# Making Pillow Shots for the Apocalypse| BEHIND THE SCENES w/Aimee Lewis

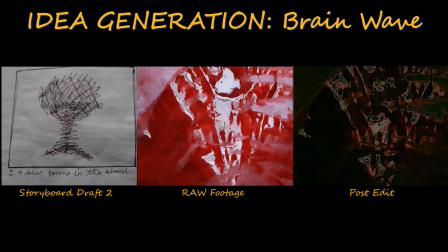[4:07]
I read Warm Bodies 8 years ago and the way it presents the undead kind of blew my mind.
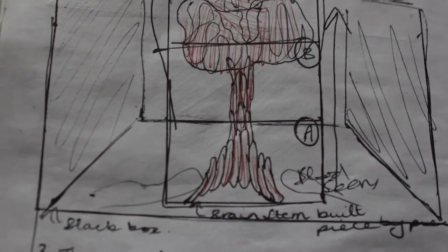[4:14]
I'm trying not to ruin anything, but Marianne gives the brain a narrative purpose beyond the obvious,
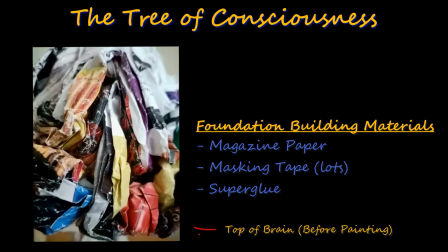[4:19]
and therefore advances what a zombie's role is in the genre, and it's been ingrained into my mindset for almost a decade now.
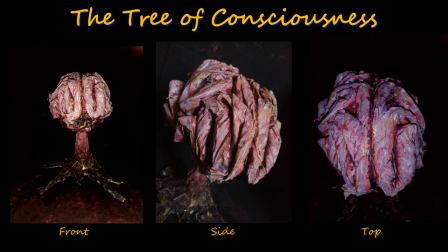[4:26]
Oh, and there's a film adaptation with an amazing soundtrack, which must also continue to be an inspiration.
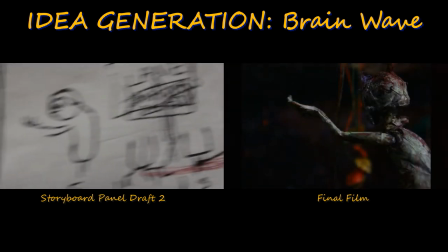[4:34]
Anyway, that's part of why the film starts with a brain lane.
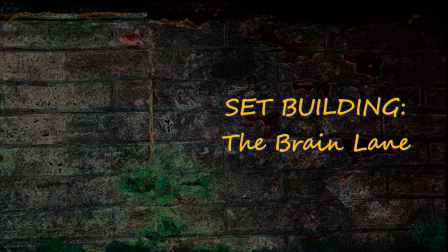[4:40]
I was obsessed with the idea of an anatomical pathway, which I made entirely out of repurposed cardboard.
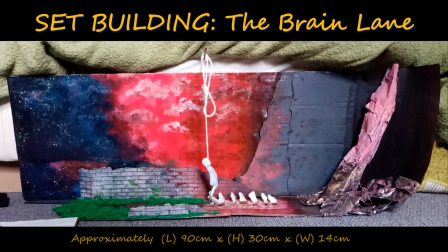[4:46]
It's roughly 90cm long, 30cm high, and it's only 14cm wide.
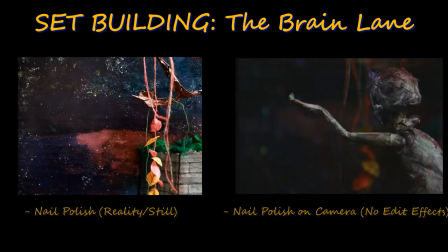[4:52]
For the details, I used wire, masking tape, threads, wool, and there was even nail polish, but the lane I had to consider carefully.
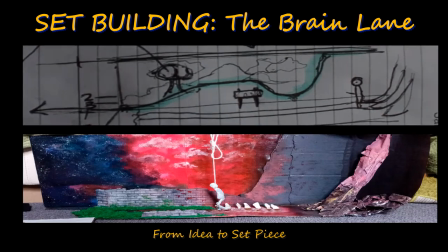[5:00]
A few crumbs would ruin the only bit of standability the puppet has, so the brain ramp is made from bundled up magazine newspaper,
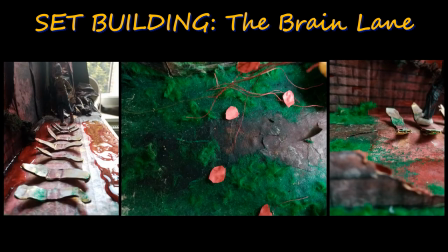[5:09]
the next steps are made from cardboard, and the garden path is a collage of painted magazine paper.
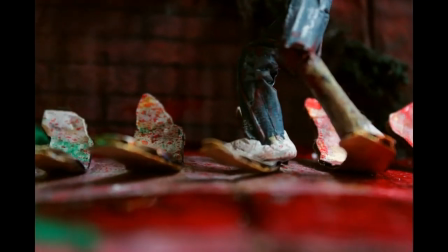[5:15]
All of which are surfaces that he can stick to. The final section at the, let's say,
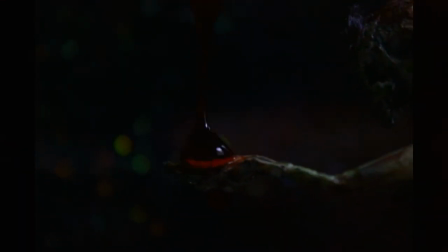[5:21]
sea of unconsciousness is cut out because I wanted actual water reflections to play with,
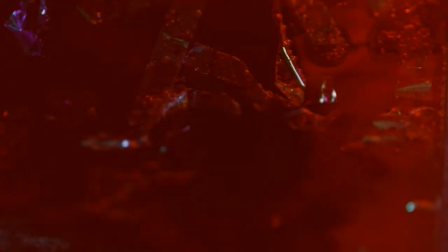[5:27]
but Mixing reality and the handmaid can look jarring very quickly,
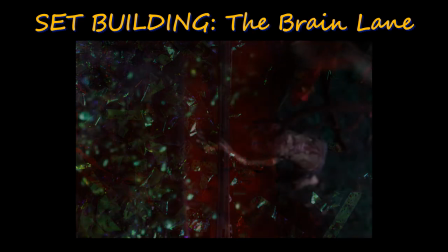[5:31]
so I exaggerated the look of reality by using shreds of iridescent wrap that I found on a balloon lake.
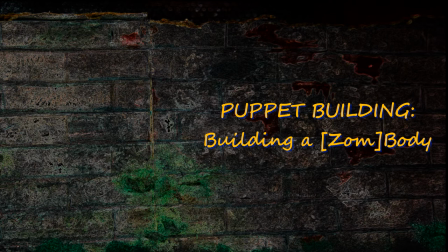[5:40]
Like the set, the puppet building underwent a few evolutions of refinement.
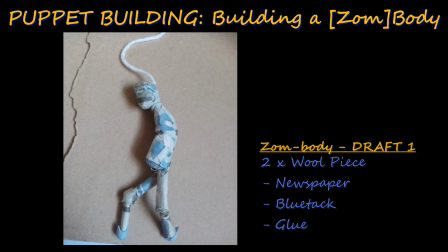[5:45]
When I was thinking about the puppet, I was under the impression that wire was expensive, so my first draft was crafted from newspaper, wool and determination. his stance was deliberately hunched over and whilst that added visual interest it ruined the possibility of him ever being able to stand on his own two feet
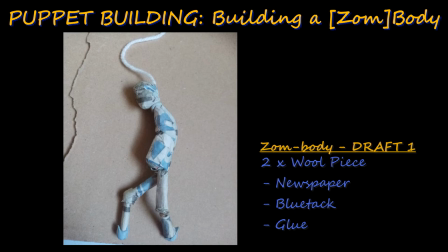[6:03]
so i snapped one of them off you might call it counterintuitive i called it future amy's
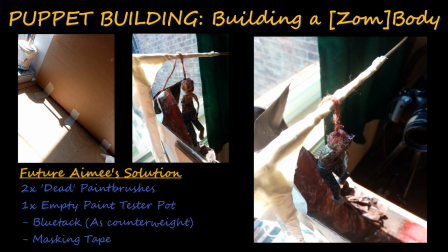[6:08]
problem future amy's solution was some wool and a puppet rig crafted from two dead paintbrushes and an empty paint pot and masking tape as
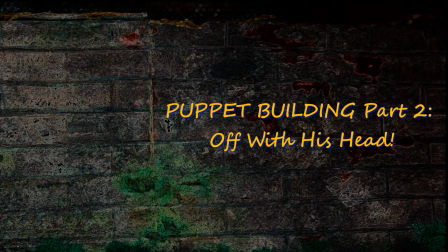[6:19]
the set evolved into more than i had ever planned my initial puppet draft lacked identity, and even more so after the zombie was cut from part one.
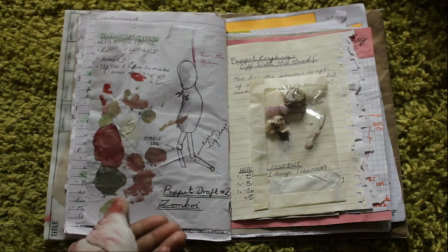[6:27]
My main concern was the face and head shape. With the set finalised it made redrafting the puppet easier.
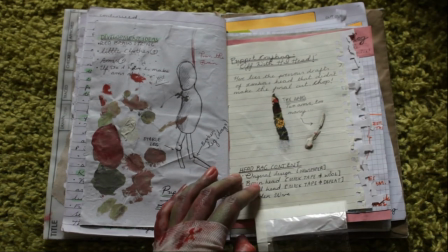[6:34]
I was able to think, create and make alterations based on immediate evaluations of its success.
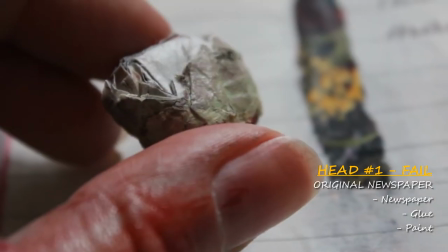[6:41]
But you'll be pleased to know that I kept a bag of decapitated head drafts for you to see! Head number one!
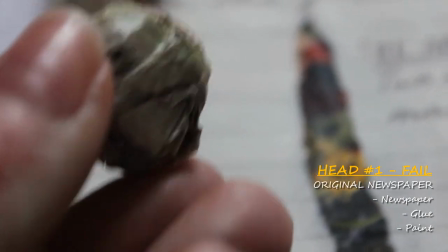[6:48]
This is the original Neospaper head. You can see I tried with it. It got painted and everything, but it just isn't looking right.
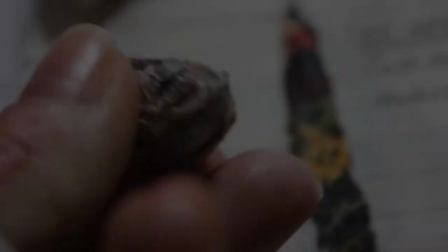[6:55]
So I cut a cross section so you can see his newspaper insides. Ooh. Head number 2, masking tape and wool. The brain's a bit too lippy shaped if you ask me. Off with his head. Head number 3, opposite direction, a skull shape with a moving jaw.
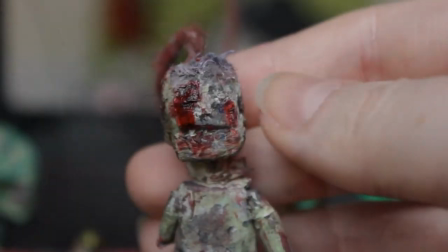[7:10]
A bit ambitious for a few centimetres of masking tape. Head number 4 made the final cut.
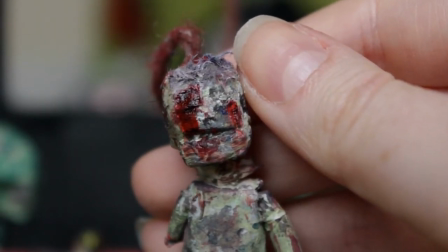[7:15]
It was just masking tape and a better version of head number 3.
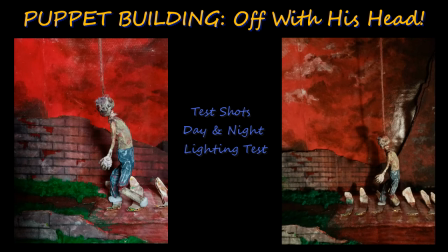[7:18]
I painted him green, got a great eye going, and when the second eye didn't cooperate I gouged out.
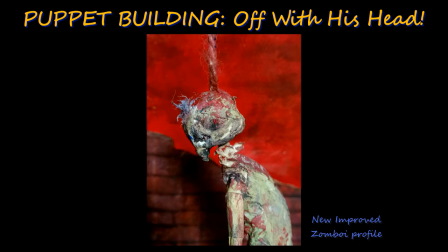[7:25]
I made him a tiny little neck out of a half centimetre of wire and tiny little neck bones out of masking tape.
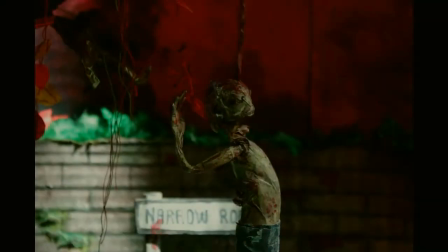[7:31]
The problem with this puppet's design is that you can see the string that holds it up,
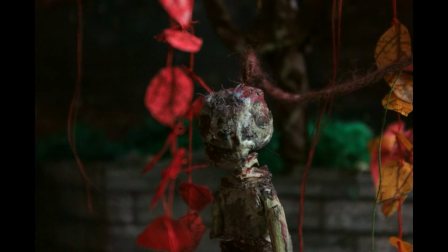[7:35]
so the wool piece had to be either obviously a marionette sort of puppet, or obviously part of the narrative.
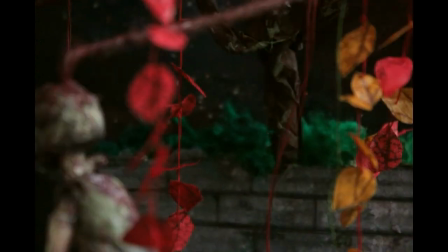[7:42]
And I love the way that it turned out.
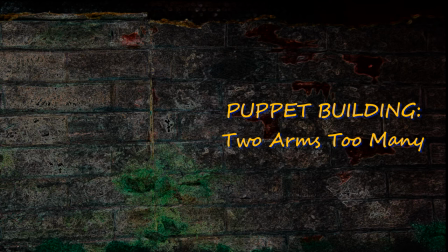[7:47]
he wasn't supposed to have arms and you can see in my first draft they didn't have them that's because i thought it was going to be too ambitious
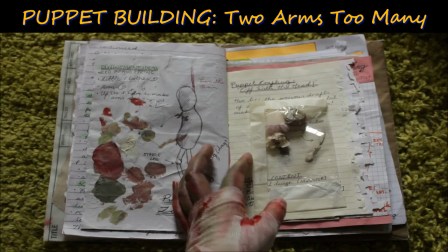[7:55]
to make a stop motion film in the first place anyway the surgery involved some wire being thread through his newspaper torso it was a simple
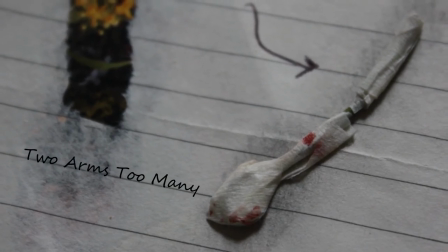[8:03]
procedure but i quickly realized two arms was too many limbs to animate and i amputated the right arm for the sake of narrative suggestion.
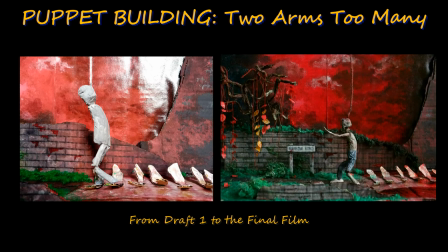[8:11]
And there you go! A walking and waving zonboy.
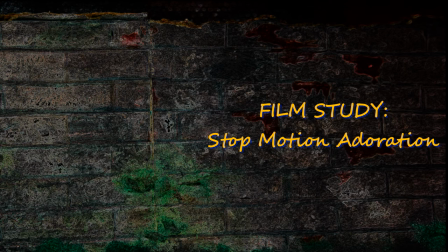[8:16]
The stop motion segment was scene 5 of 6 in the original idea, and it was meant to be one continuous shot.
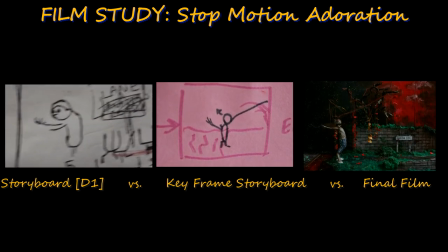[8:24]
And I was going along with this keep it simple, you've got no idea what you're doing thing, until I watched Wes Anderson's Isle of Dogs.
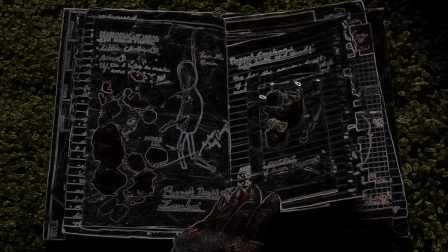[8:31]
And I was so blown away at all the detail that it inspired me to work harder and add foreground pieces and the next stepping stones and arms.
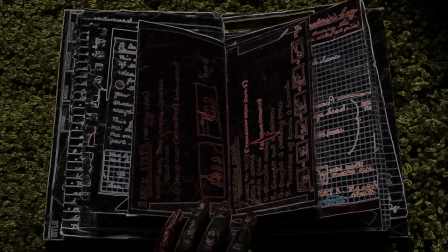[8:40]
One arm, really. And it took forever to make, and it's months of work in two minutes of footage, and I loved it.
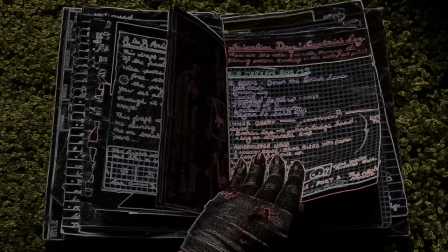[8:48]
It was a challenge that I am very eager to try again. Having a go myself gave me a whole new level of adoration for stop motion artists.
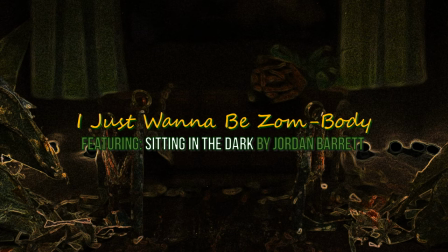[8:57]
The final film was the most difficult to get going. It needed to tie all the segments together.
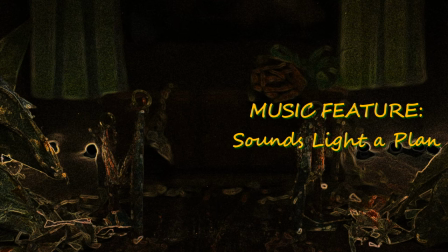[9:02]
When I first listened to John's track, Sitting in the Dark, I was visualising a strobing light.
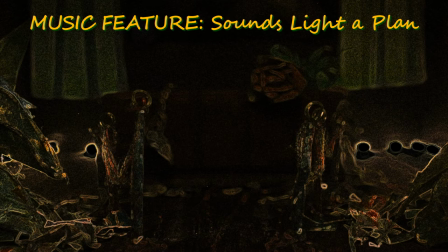[9:08]
To me, the tone sounds like, if electric light had a noise, and that noise was being played on a theremin.
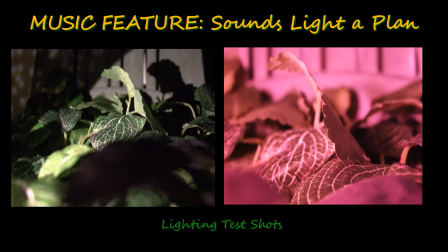[9:16]
It was a simple lighting experiment idea, but as films 1 and 2 evolved so much, that idea wasn't strong enough anymore.
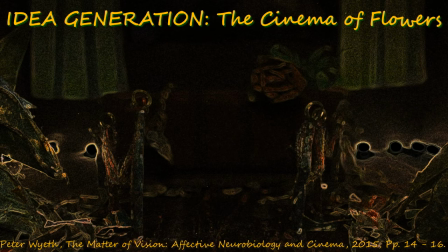[9:22]
I found my finale by revisiting The Matter of Vision written by Peter Wyeth, and I'm on an early segment called The Wisdom of Vision.
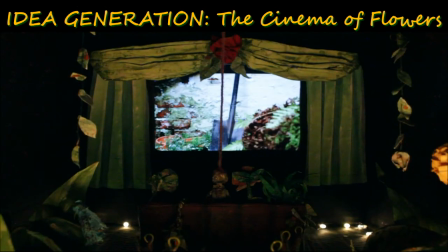[9:30]
It's my understanding that Wyeth is arguing that vision, and thus cinema, is more sophisticated than it's given credit for.
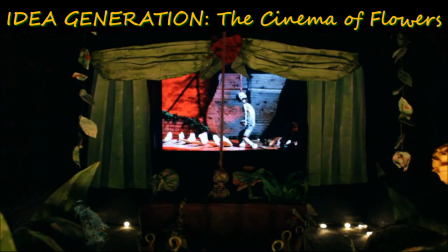[9:38]
That we comprehend much more information with our eyes than what our brain can translate into words.
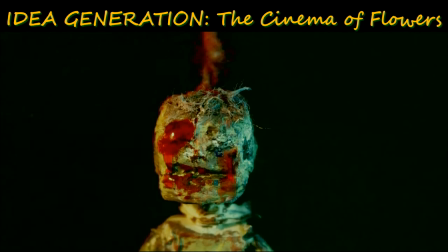[9:43]
He then closes this segment by referring specifically to the intimate format of cinema.
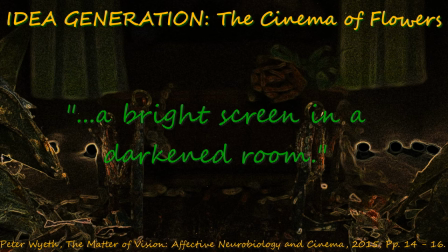[9:50]
A bright screen in a darkened room. And the track's called Satan in the Dark.
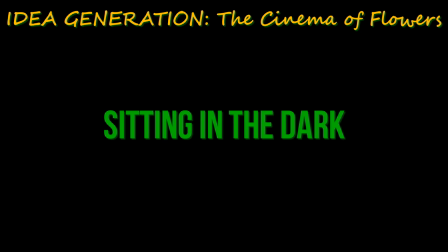[9:56]
It baffles me that I didn't think of this sooner.
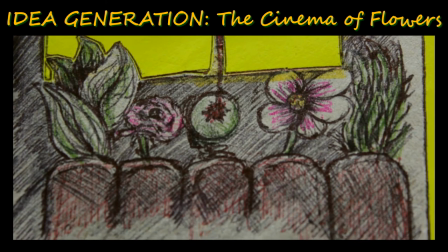[9:59]
So it was clear to me then that my finale needed to be a cinema of flowers.
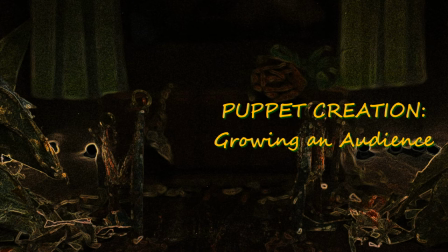[10:06]
A cinema needs an audience but a human audience was not the way forward. It had to be nature.
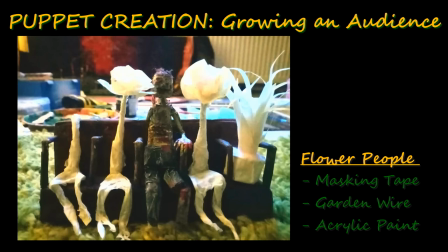[10:12]
He had to be alone. A singular human presence set with only earthly companionship and then the thought of flower
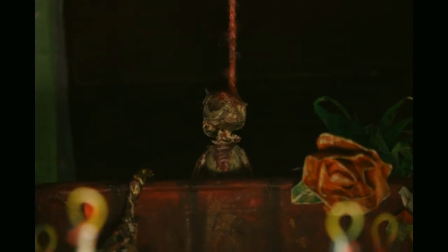[10:20]
people overwhelmed me very quickly and suddenly I had three flower people and a potted pet filling up the seats.
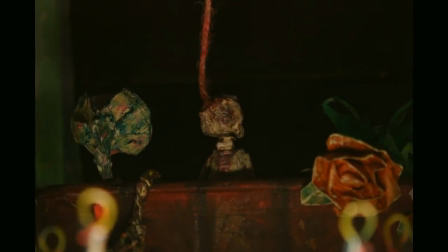[10:26]
Yeah, they just kind of happened, I'm sorry. There was not much documented progression of their creation.
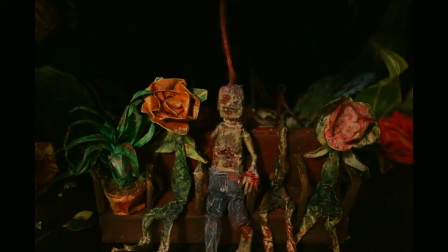[10:31]
There was no question of their existence, they just had to be.
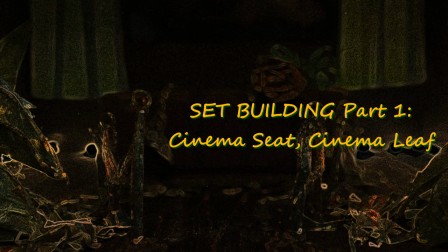[10:35]
I had a black painted box from film number 2, and I repurposed that as my set for my dark room.
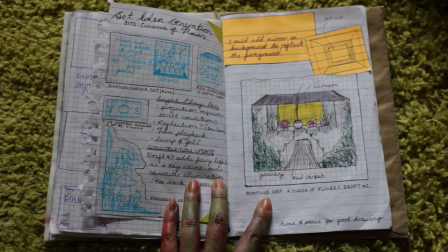[10:42]
And I wanted a classic looking cinema seat row, which I crafted from a strip of cardboard, and made little armrests from rolled up magazine paper.
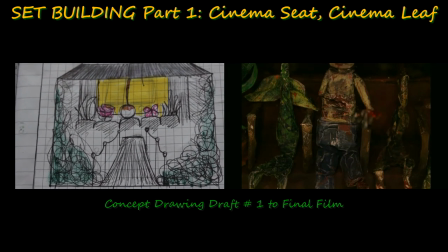[10:51]
I tweaked the idea of a conventional cinema to a garden-like cinema. I created foliage and florals from things I had around, like ribbon and paper.
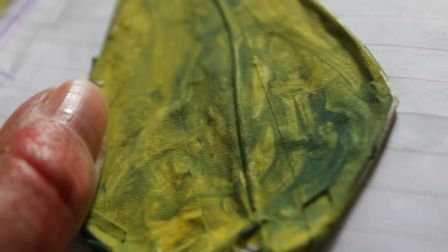[11:00]
There's a sticky note in there, wire, masking tape leaves. That's a bit of unravelled toilet roll.
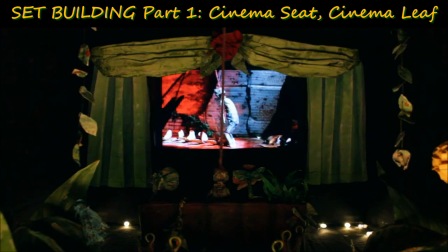[11:06]
The cinema curtains are layers of masking tape, which I sewed tiny seams on to look like real curtains.
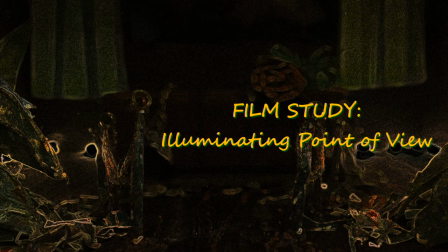[11:13]
When you don't have access to foaming lights, you have to get a little resourceful. desk lamps, maybe you've got a camping torch,
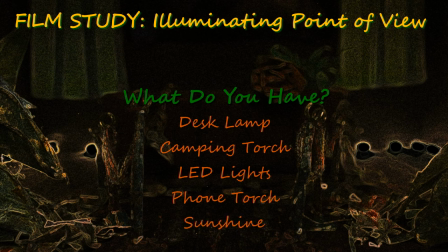[11:20]
I've used filing folders as light gels in the past but it's a difficult one to do when you want something stylized,
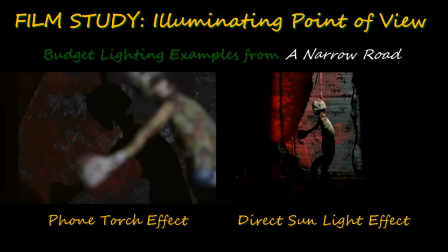[11:28]
on a budget, and you're the only crew member there is.
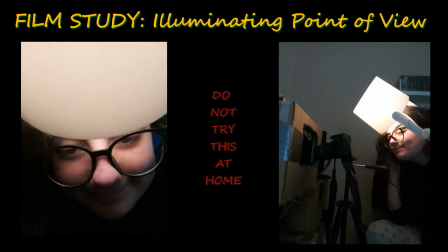[11:32]
This project includes overhead lighting so I wouldn't recommend anybody try this at home.
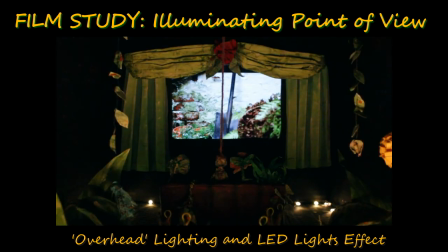[11:39]
In addition to this lighting setup I also designed the set to invite light So,
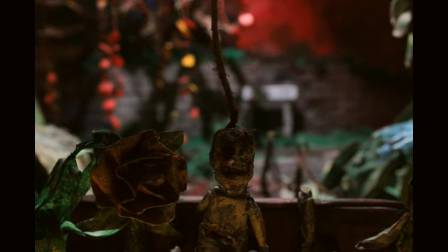[11:44]
there was glitter paint all over the walls, there's gold metallic paint on the set pieces and the flower people,
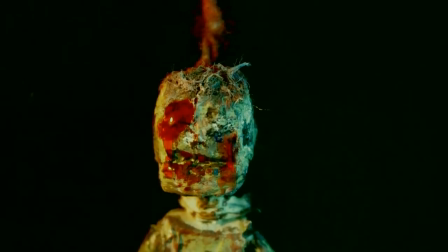[11:49]
and then fake blood is cried on as an additional indicator of light on the main character.
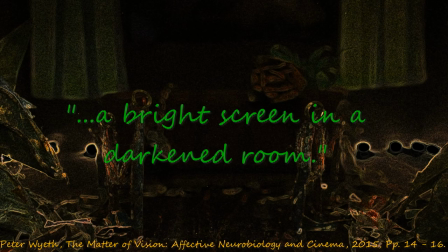[11:55]
But also, the setting itself is light in a dark room.
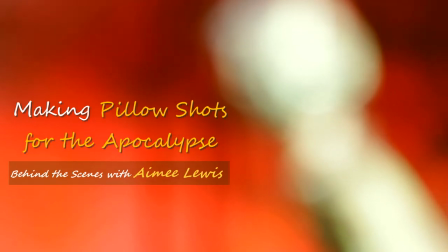[12:00]
It's cinema. While this project started out as an excuse to practice techniques, it became much more than that.
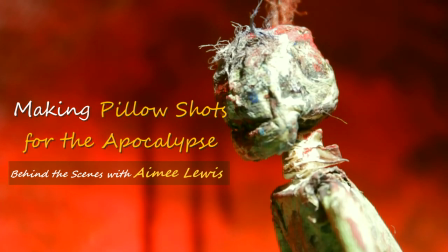[12:07]
Especially as the studies intertwined with each other and the creative comfort zone got thrown out the window.
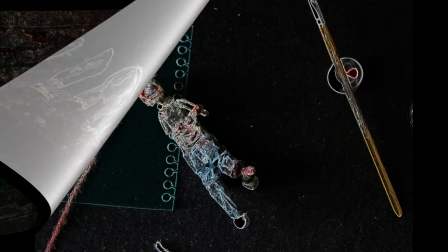[12:12]
So I really enjoyed exploring my first attempt at creating apocalypse stuff and animation and an adventure in editing,
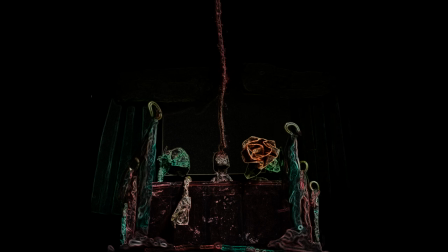[12:20]
and now it's time for the next one!